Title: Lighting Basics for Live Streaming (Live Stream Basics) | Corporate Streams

Let's talk about what brightens your day and your live streaming. This is lighting. Be seen, heard, and better understood through virtual gatherings.
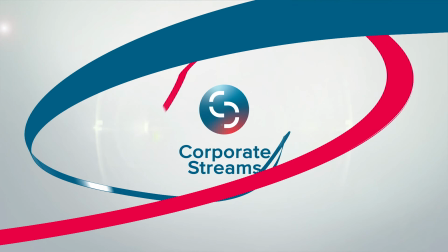(0:08)
Elevate your message with corporate streams.
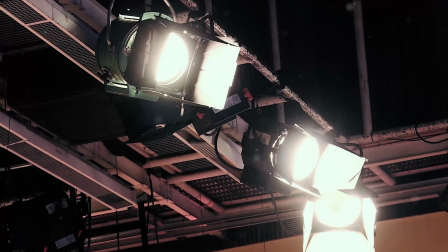(0:11)
Lights are used for video production to help your subject be seen, and it would seem like it's a fairly straightforward concept. Just throw up a light, aim at the subject, and you're done, right? Well, it's not exactly that. Like most forms of art, there are techniques to learn in order to adequately harness the craft, and stage lighting is no different. Let's look at some of the characteristics that separate the different types of lighting, and then look at a simple technique that is used on most sets.
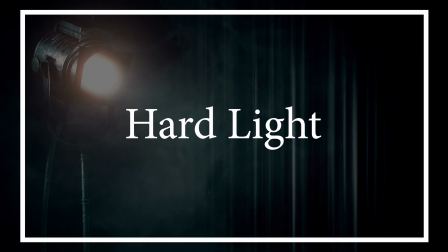(0:37)
Lighting qualities and characteristics. Hard light is similar to the sun, where the object in its path creates a clear shadow.
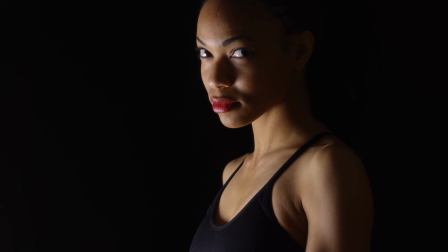(0:44)
This is primarily used for a dramatic effect, and sometimes referred to as an old school lighting studio setup, where you want clean, crisp shadows.
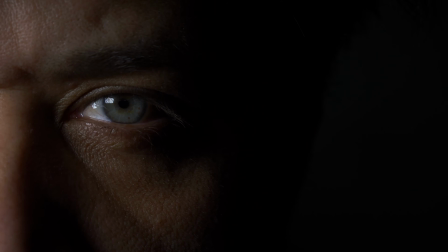(0:52)
This technique is often used in dramas or intense scenes. Soft light wraps a subject.
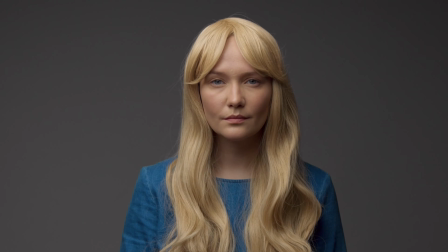(0:57)
Shadows are less defined and skin blemishes are reduced.
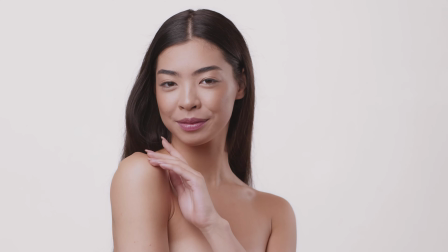(1:00)
The contrast from the brightest part of your subject to the darkest part of the subject is smoothed out, which is why it is used in most interviews and beauty commercials.
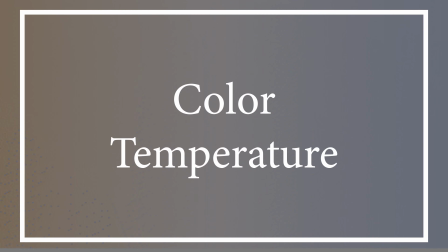(1:09)
This is my personal preferred style of lighting. Color temperature. Lights can come in a variety of color temperatures, even though daylight,
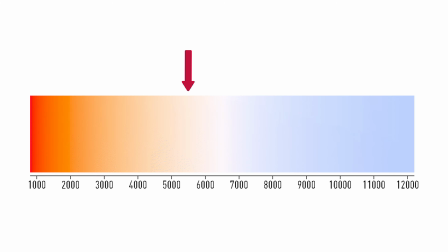(1:16)
which is 5600 Kelvin, and tungsten, which is 3200 Kelvin, are the most popular. These color temperatures need to be matched to the color temperature set in your camera, and having the light that does not match the camera settings can cast either an orange or blue look on your image.
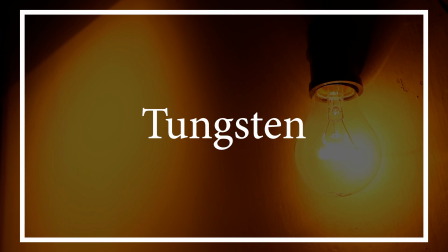(1:32)
The types of lighting systems. Tungsten. This bulb is based on the first light bulbs created in the 1800s.
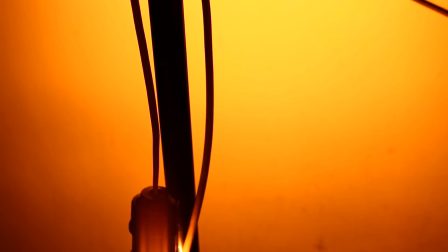(1:39)
Tungsten lights are known for their specific yellowish temperature around 3200 Kelvin,
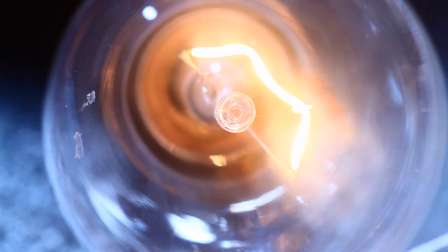(1:44)
and for their inefficiency of converting energy into light, which is only about 10%.
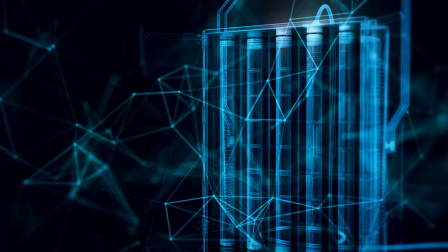(1:49)
Fluorescent lights are lamps that are typically used in soft lighting and often come in tubes of 2-foot and 4-foot lengths. They are affordable, have long bulb lives, consume less power than tungsten, are cooler to the touch, and are available in 3200 Kelvin or 5600 Kelvin color temperatures. Generally, fluorescent tubes don't produce the same amount of output compared to HMI or tungsten lights.
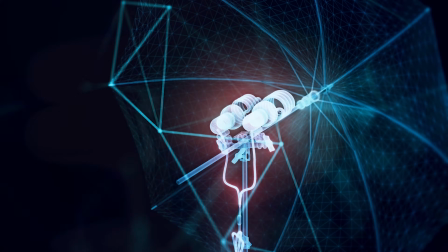(2:13)
CFL, or compact fluorescent lamps, are a type of fluorescent lighting instrument typically used with a standard Edison E26 socket and can produce higher outputs compared to the 2 or 4-foot tubes. Some cheaper softboxes you find on Amazon will use CFLs and can be a good solution for someone just starting out.
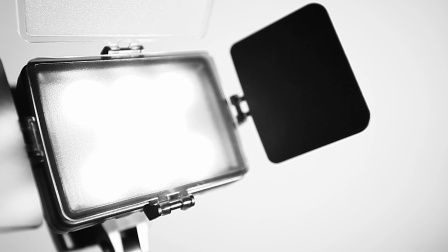(2:34)
LEDs, or light emitting diodes, are currently my favorite light fixture or type of light.
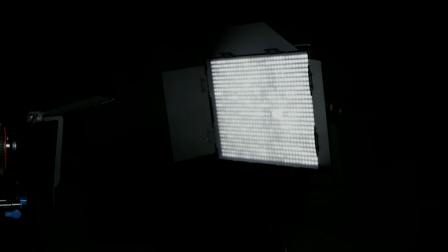(2:39)
They are affordable, highly efficient, and come in a variety of sizes and shapes. Some LEDs do not accurately reproduce a natural spectrum of light,
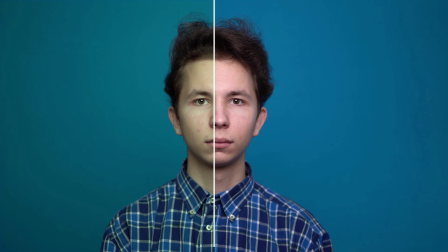(2:47)
which can create a color cast or a natural color on a subject they light. However, most LEDs are often given a CRI, or color reading index, with a higher number being more accurate. A CRI rating of 95 or higher is preferred in most projects. Light placement. Let's talk about some basic light placement. 3-point lighting is the simplest and most used technique for lighting.
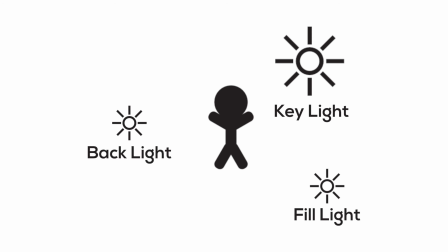(3:10)
It takes 3 positions, a key, a fill, and a backlight to light a subject. The light themselves can be either a hard light or a soft light.
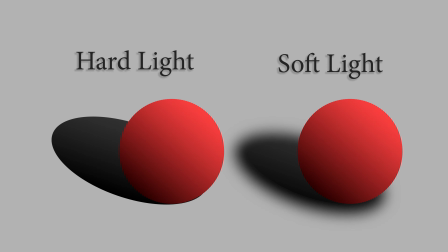(3:18)
So let's look at the 3 components in more depth as we break this down. The key light is the primary light used to light a subject.
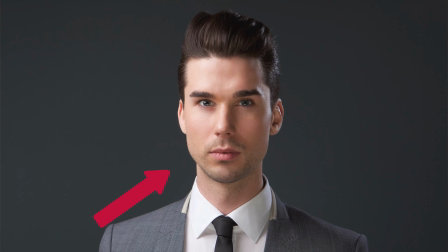(3:25)
Usually this is the brightest light of the 3 and can be positioned in any orientation. I typically place this light 1 to 2 feet above the eye line of a subject and offset it to either side of the camera. Have fun with this aspect. Feel free to move around the lights to experiment to see the different effects that you can get. This will also greatly affect the mood that you're trying to set. A fill light.
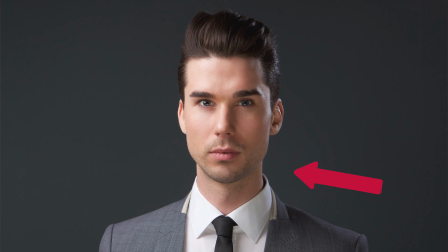(3:45)
This light usually fills in the opposite side of the key light on the subject, so that there is less contrast between the lightest and the darkest part of the shot. This is helpful to create a more even look, but allows for more natural, softer shadows on the subject.
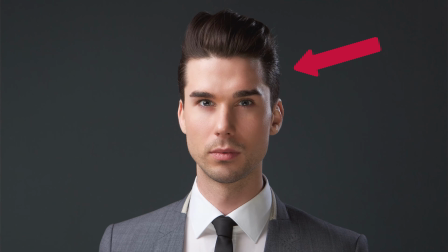(3:59)
Backlight helps separate your subject from the background. This light is usually hung higher up and pointed down at a sharper angle.